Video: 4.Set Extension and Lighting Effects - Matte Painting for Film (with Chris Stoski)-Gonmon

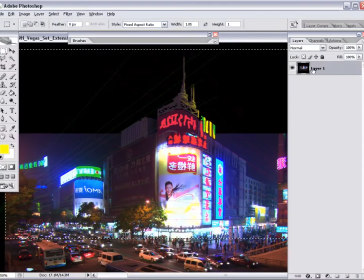And overall, you want to ask yourself, where do we want to draw the audience's eye in the set extension?
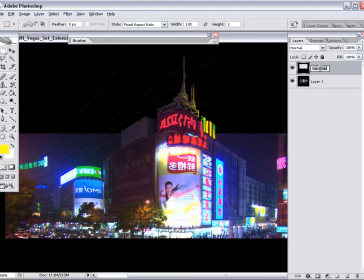That's a really important part of creating the set extension. It's very similar to the way you'd create any map painting. You really want the first read to be very successful.
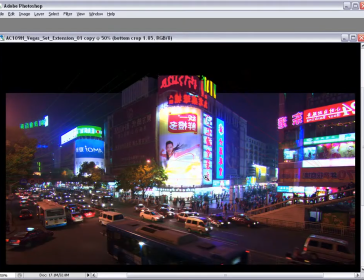And by that I mean, the audience is only going to have a few short seconds during the movie to take a look at this animation play.
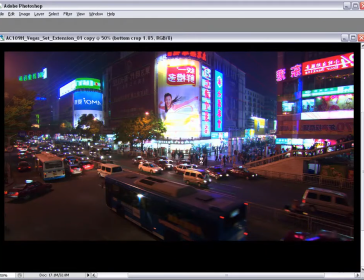And what I'm hoping to do is start here at the bottom,
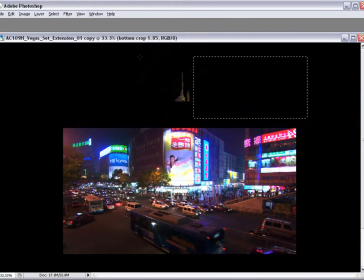and as we tilt upwards, we'll reveal what's up there at the top of the set extension.
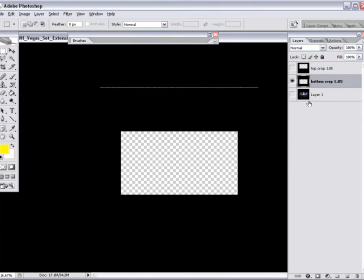I'll show you that framing in just a second here. And that'll really be the point of the shot.
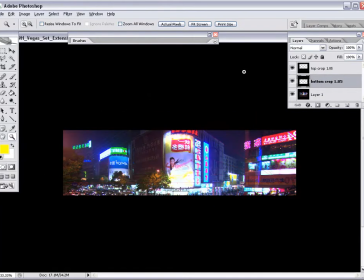Yes, the traffic and the bustling cityscape below is very busy,
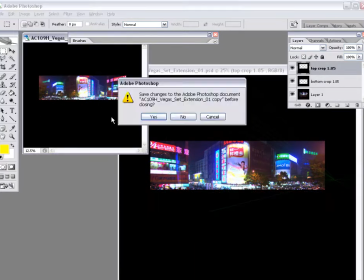but really the reason why the director is coming to you to create this set extension is to show off that building, the title on the building,
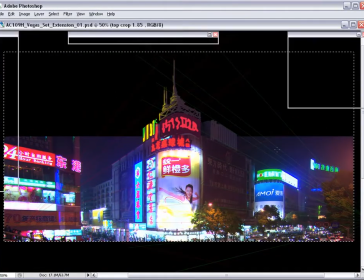probably the signs, and say, okay, this is establishing where we're going with the scenes following this in the movie.
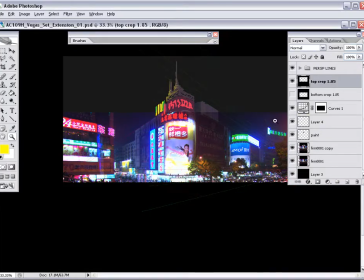Now, I chose this plate as a great example for creating a set extension because it's very complicated with regard to lighting.
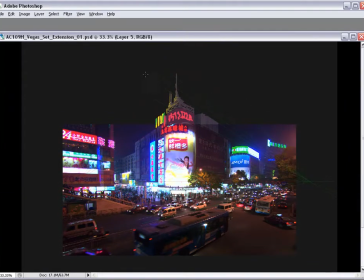There's a lot of light polluting the air itself. There's a lot of light hitting the building. The building was chopped off in the plate, which is a perfect example of how of projects I've worked on in the past.
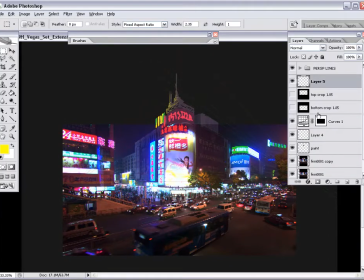And overall, I feel that if one can accomplish a successful extension of this type of a plate,
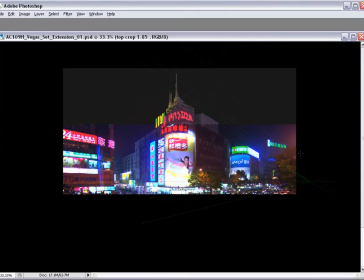then really you can probably
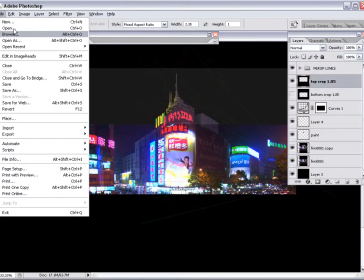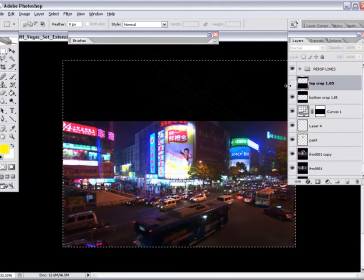top, very much like I did in the previous lecture with the lake towers.
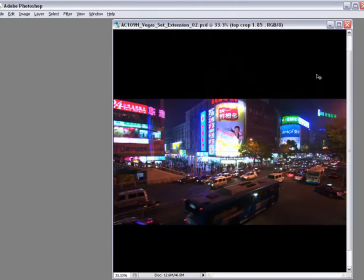And what this is going to do is it's going to allow me to keep in mind that this shot is framed at the bottom,
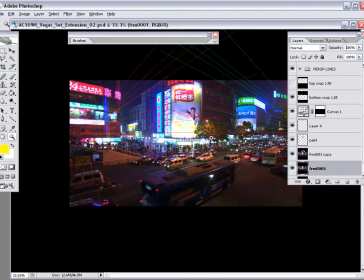and then 100 frames later during the movie we're going to see the top of it.
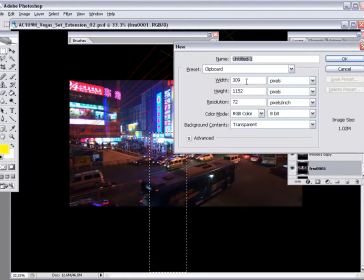And I want to make sure that the compositions of each of these keyframes are nice and nicely proportioned, nicely framed. And I want to make sure that I'm constantly thinking about drawing the audience's
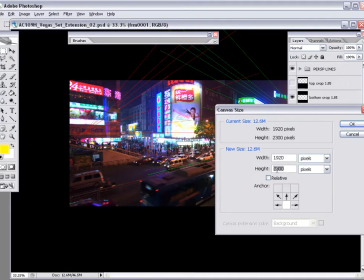attention to those elements that I feel are important using that framing.
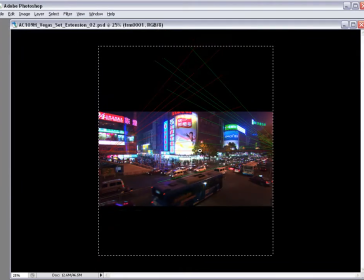These layers will also act as a guideline when I get into the composite. I'm going to composite this shot in shake.
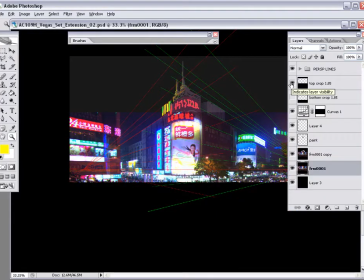And when I'm in shake, I can use my
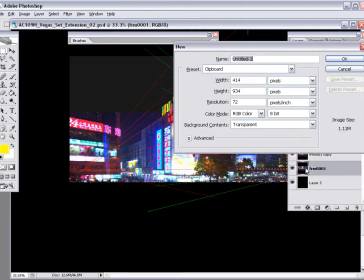crop layer, as much as I did in the previous lecture as well, as guidelines as to animating my shot and framing.
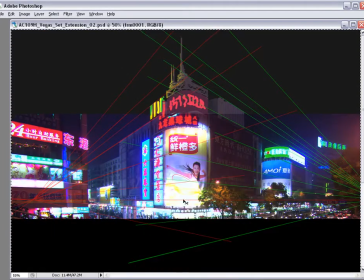So I have a pretty rough sketch here completed, and it's almost time to go into 3D Studio Max and start modeling this.
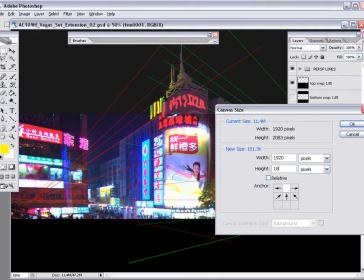But before I do have to make sure that my horizon line is indeed in the middle of my canvas from top to bottom.
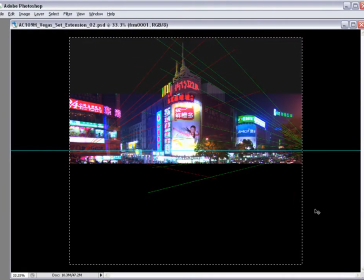So you can choose whatever method you want to find the middle and crop your image accordingly.
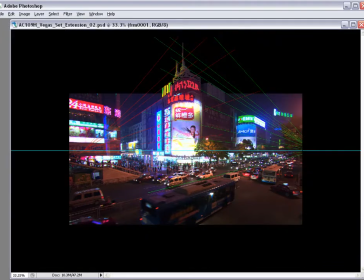I usually just draw a marquee line on the bottom half of the image and copy and hit Control N,
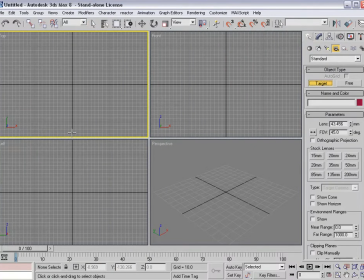and the values that pop up are the width and height of that image, and then I do the same for the top portion.
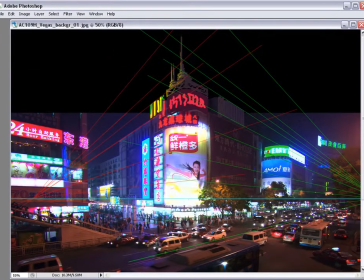And by the end, you just want to make sure that the heights of both the top half and the bottom half are equal.
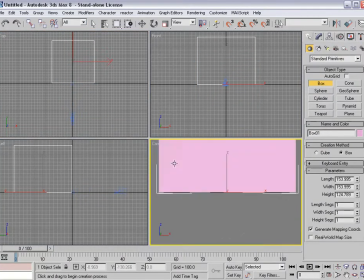Now the camera is really the reason why you want to have that horizon line in the center of your entire scene.